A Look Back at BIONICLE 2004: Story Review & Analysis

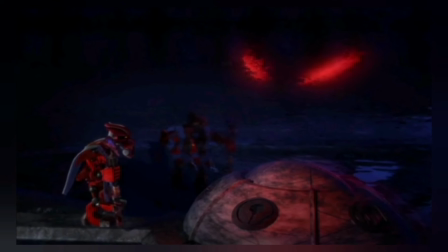20:37 There's no mention of a reflective wall, which is I think the intention in the film.
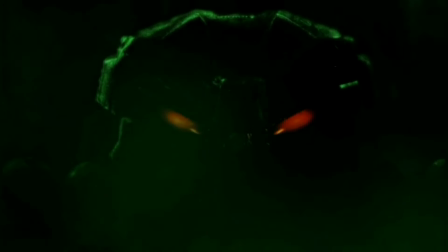20:41 Even though he's seen Makuta monologue to himself before, and certainly something he would do, I don't think it quite works here.
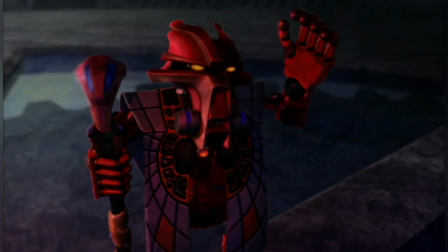20:47 I think the filmmakers wanted a way for us to get a scene from Makuta's perspective of his plan, but it doesn't really work from that angle either as we don't learn anything new.
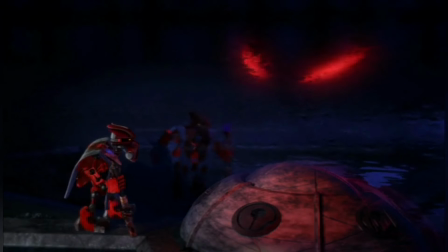20:56 To a casual viewer, and certainly to 8-year-old me at the time, when I understood far less about the lore, this scene just makes it look like Duma is in league with Makuta,
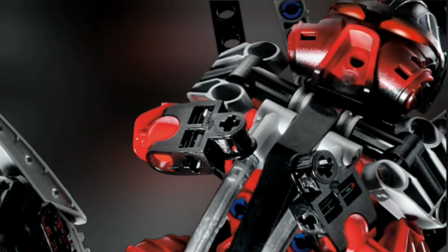21:05 which, to anyone who knows the backstory well, is utter nonsense and something Duma would never do.
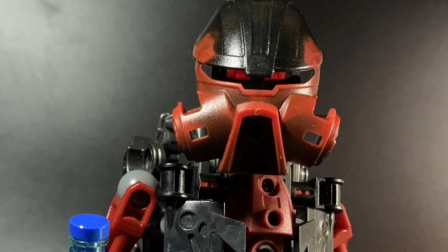21:10 If the idea was for this wall to be reflecting Makuta's true form, mirroring his disguise as Duma,
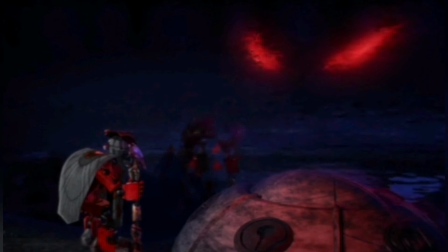21:16 then I can see the merit in that idea, but I just don't think it quite lands here.
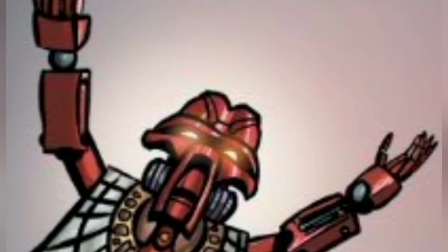21:20 Unless Makuta taking the form of Duma for so long has caused him to take on some of the real Duma's personality, but that's a whole other rabbit hole I won't get into.
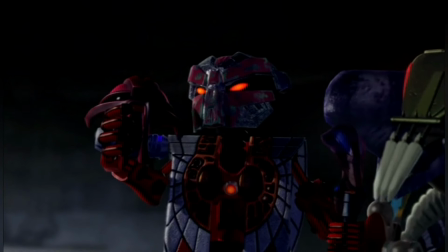21:28 I think in general these little scenes, either hinting or telling us that a malevolent force is posing as Duma,
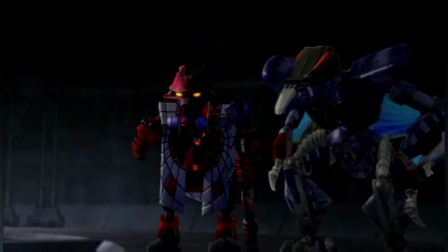21:34 are unnecessary and just having his reveal at the Coliseum would suffice as a twist in my view.
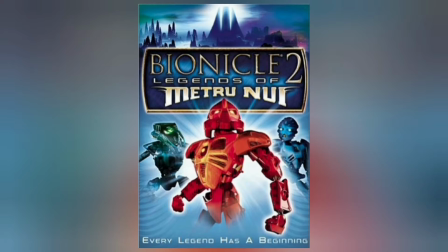21:39 That aside, I do think this is overall more enjoyable than A Mask of Light and lacks any truly annoying moments.
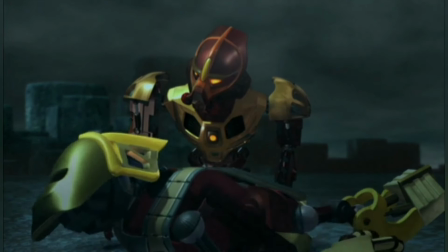21:46 Nathan First does an excellent job with the score, most notably Lee Kahn's track, which I think probably captures mild childhood more than any of the piece of Bionicle music.
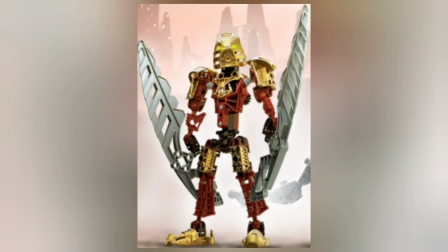21:55 Those notes evoke a certain underlying sadness which makes sense given Lee Kahn's backstory and isn't some incredibly upbeat, rip-roaring rock track.
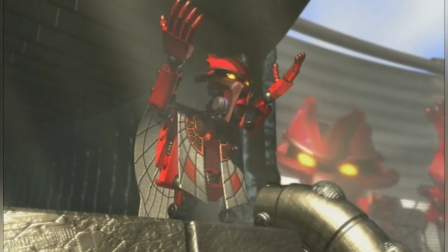22:03 I also think Duma's voice actor especially does a good job at giving an authoritative,
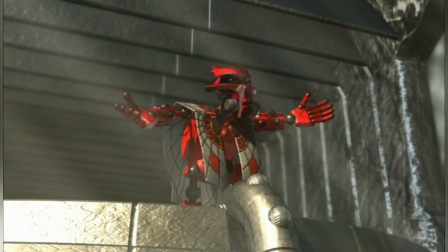22:07 commanding tone to the character and even though he's not the real Duma you can still hear the echoes of wisdom and experience there.
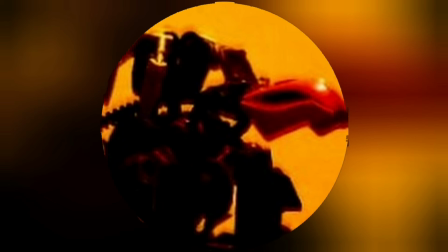22:15 One more quick observation on the film during Vakama's confrontation with Makuta he says the following line.
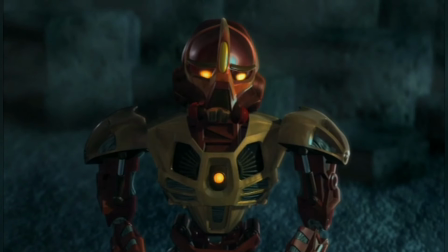22:23 Another line in this film that puzzled the eight-year-old me.
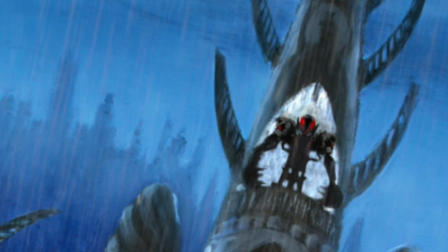22:30 Now I would probably take that to mean the brotherhood of Makuta which if true means that, if not the whole, at least the seeds of the idea were there as early as 2004.
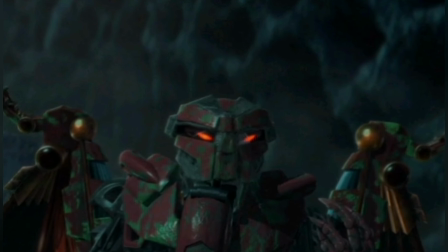22:39 How do you interpret this line? What do you make of it? Let me know in the comments.
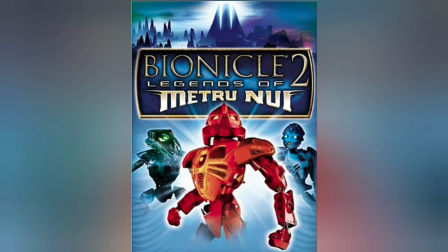22:43 In addition to the feature film, there was a number of bonus material included on the DVD, which I used to watch over and over again.
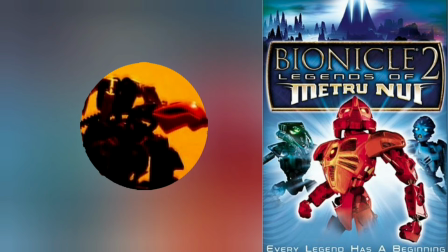22:50 Any bit of extra information on this world, I just wanted to find out more of and absorb.
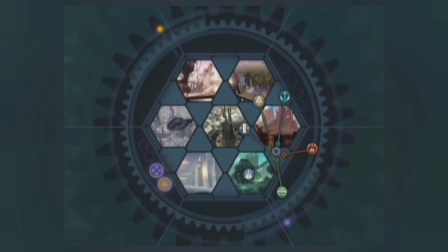22:54 This included interviews, storyboards, and notably the Metru Nui Explorer, quick featurettes about certain things in the film, be it locations or characters.
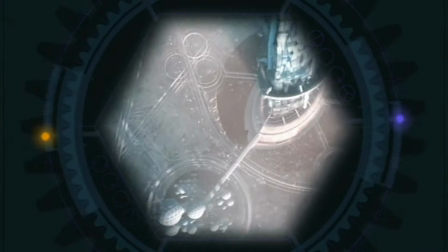23:03 This was also carried over to the bonus features of Web of Shadows. In Legends they are narrated by Nuju, giving an in-character overview of different aspects of Metru Nui.
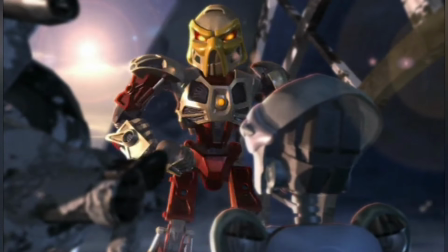23:12 Although they are very short, it's a nice feature that adds to the world building and any excuse to hear Lee Kahn's theme, which plays over the clips, is more than welcome.
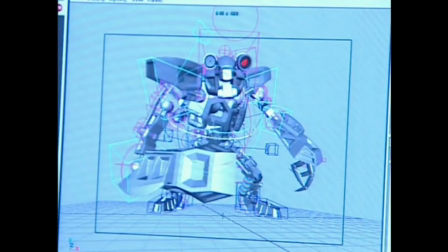23:20 There's also a 10-minute documentary about the making of the film which is presented in an accessible way for kids to show them a glimpse of the technical side of the process of filmmaking.
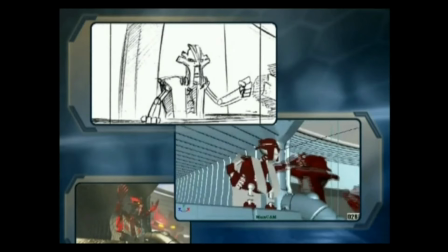23:29 As I remember being interested in this as an 8 to 9 year old,
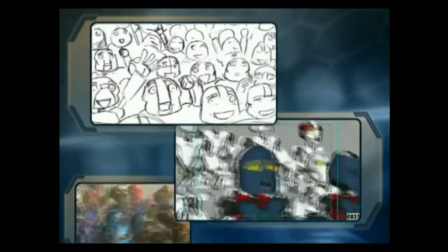23:32 it clearly worked and they even talk about some scenes that were planned but ultimately never included into the finished film such as a scene where a Lorac attacks Lee Kahn.
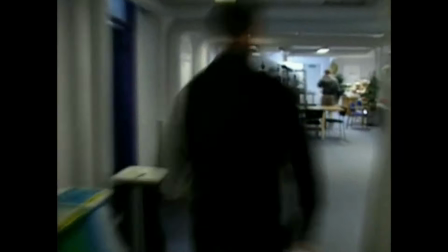23:40 These interviews serve as a nostalgic time capsule now as at the time the documentary was clearly
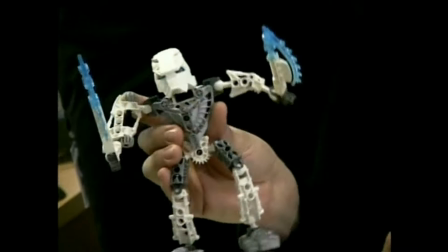23:45 recorded the 2005 sets were being designed and we get a glimpse of some of this in the featurette.
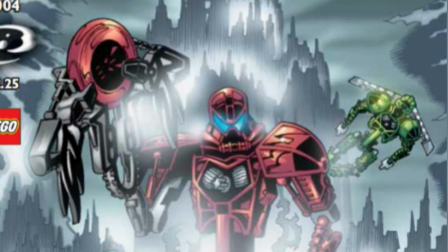23:52 There's so much more that could be mentioned, there are of course the comics, but I feel like I've covered the main points I wanted to articulate about the 2004 story.
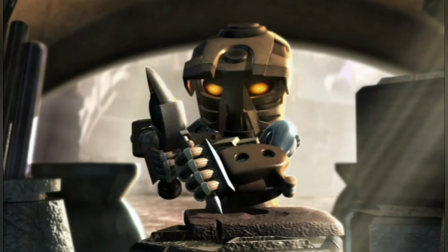24:01 We've dived into the books, the film and the characters in a way I hope has communicated why this particular year,
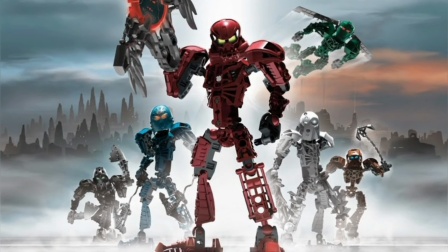24:06 oft overlooked I feel, captures the essence of my love for Bionicle more than any other year.
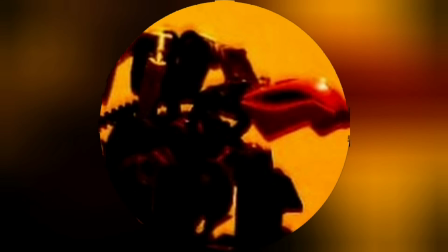24:11 Until next time, thank you for watching and see you in the next one.